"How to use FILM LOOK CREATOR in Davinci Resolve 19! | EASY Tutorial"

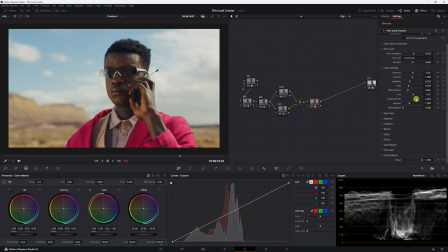246s
As you can see here on the scopes, if I put it up, brightness isn't really going down. If anything, some of the luminance or some of the exposure is going down.
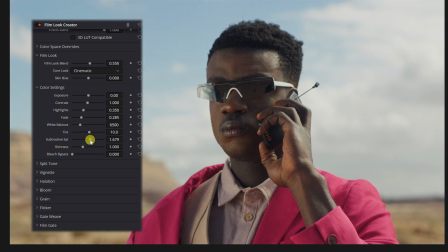256s
So, and then richness, kind of similar to density, how rich is the color without blasting that, the luminance.
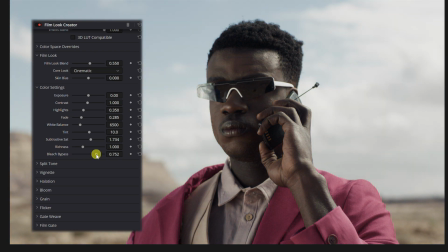264s
Bleach bypass gives it the bleach bypass look, which is a desaturated, kind of overexposed look.
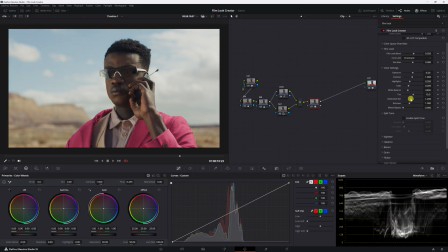270s
Okay, so what I'm gonna do is, yep, turn up the subtractive saturation.
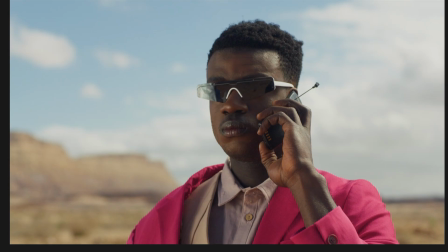274s
I'll leave the richness there. Okay, and then I'm gonna enable split toning.
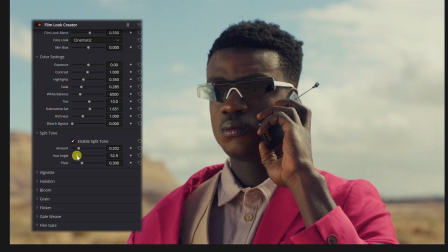280s
I'm just gonna put it up a little bit. You can mess with the hue angle a little bit. I think right there is good for me. But if you could see what it does, just moving the hue of the split tone. We know what split tone does. We're adding more colors to the highlights and the shadows, mainly warmer colors to the highlights, cooler colors to the shadows.
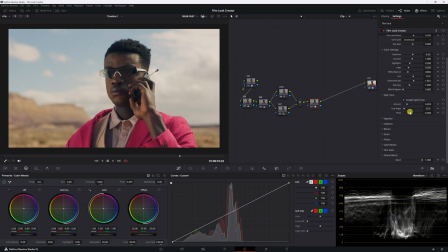299s
That's what we want for a more filmic look. And we can pivot how much
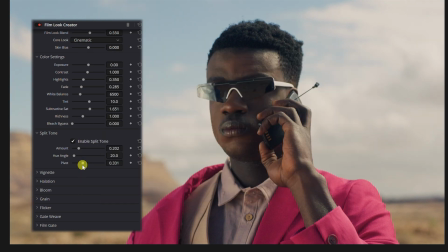304s
coolness is in the shadows to lower midtones and how much warmth is in the highlights to higher midtones. I don't know if that made sense. Let's see a spot that I like. I like it right there.
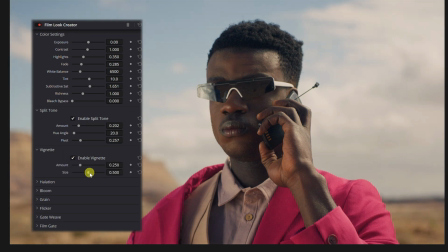316s
And vignette, you can go ahead and enable that. I'm gonna put the size pretty low, the amount good there.
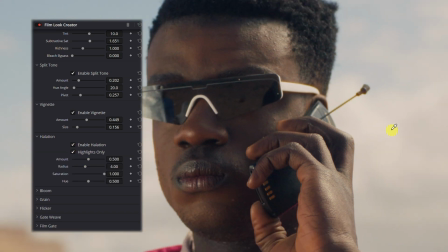325s
Halation, go ahead and enable halation, but when you do, if you want to be more dramatic and see more of it throughout the whole image, disable highlights only.
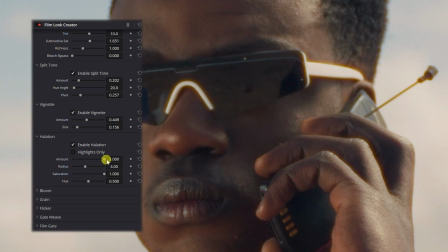334s
All right, and then you can see it. If we blast it up, it's crazy. The radius, okay, so let's go put everything up. See how crazy it is. So halation, obviously adding a film quality, which gives a little glow around the highlights, a little warm glow around it. Everyone loves halation, dude. Everyone loves halation. Put the saturation down a little bit.
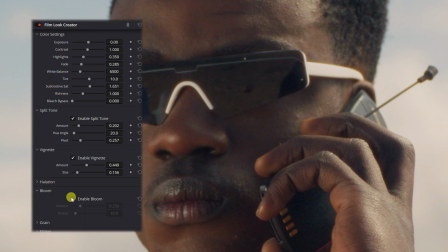357s
There we go. And then we have bloom, kind of doing the same thing, adding a subtle glow around highlights. It's super subtle, so play around with that to see where your sweet spot is.
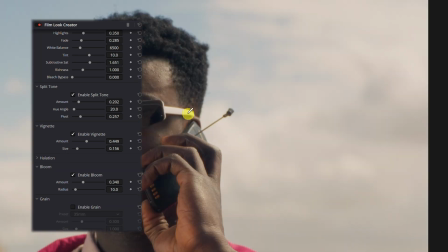368s
And then grain is a big one for emulating film. You're gonna wanna do that. Let's zoom in here.
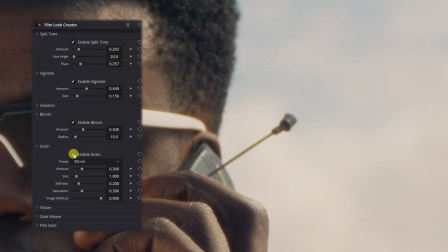373s
Let's go down. Let's enable that grain. I'm gonna leave it at 35 millimeters since it's the most universally used film stock for most major motion pictures. So amount, you wanna get crazy? All right, so I put mine kind of in the middle. I'm gonna put the saturation down. I don't want any saturation in my grain. I just don't. Then there's flicker and gate weave.
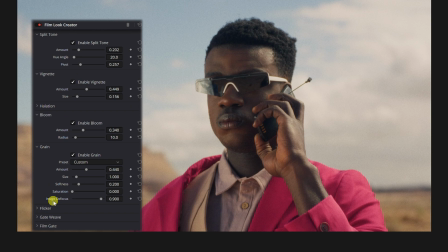395s
I don't think I wanna introduce any of this into my picture, but if you want to, go ahead and do that. Yeah, the flicker is kind of giving a little pulse to the exposure of the image. I don't even want to mess with that. And then the gate weave, it's a little complicated. Let me read you the real definition of gate weave. These controls mimic the slight horizontal and vertical shift of the image as the film is mechanically pulled through the camera's gate.
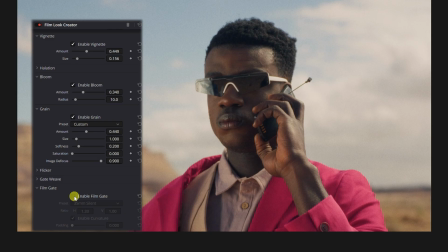420s
You decide if you want to do that. I don't, not for this look. And then you can enable film gate, as you can see what it does.
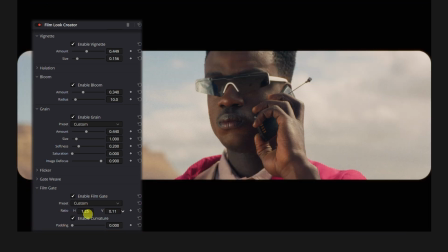428s
And then increase the horizontal and vertical axes.
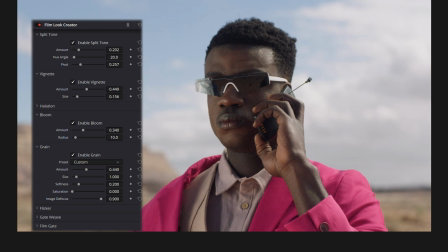435s
I'm gonna disable that. And then you have the global blend. Like I said, it brings it back to our original corrected image, which I like.
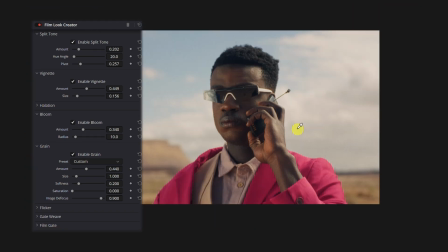443s
And I don't think I wanna really blend it into the original image. I kinda like how it is.
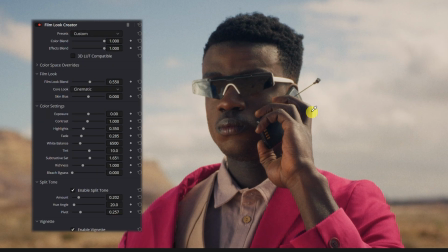448s
I'll add more vignette to be, I like it. It's subtle. It's not over the top. It's not an over the top film look. It has that, the subtle highlights and the subtle coolness in the shadows. All very subtle. But the film look creator lets you, you know, create your own custom film look, you know, be creative. There you go. Thank you for watching. I hope you found this helpful. Go use the film look creator thing and, you know, see if you like it. I like it. You can be creative. Practice with it. Like, subscribe, comment. It helps the channel out. Thank you. See you in the next one.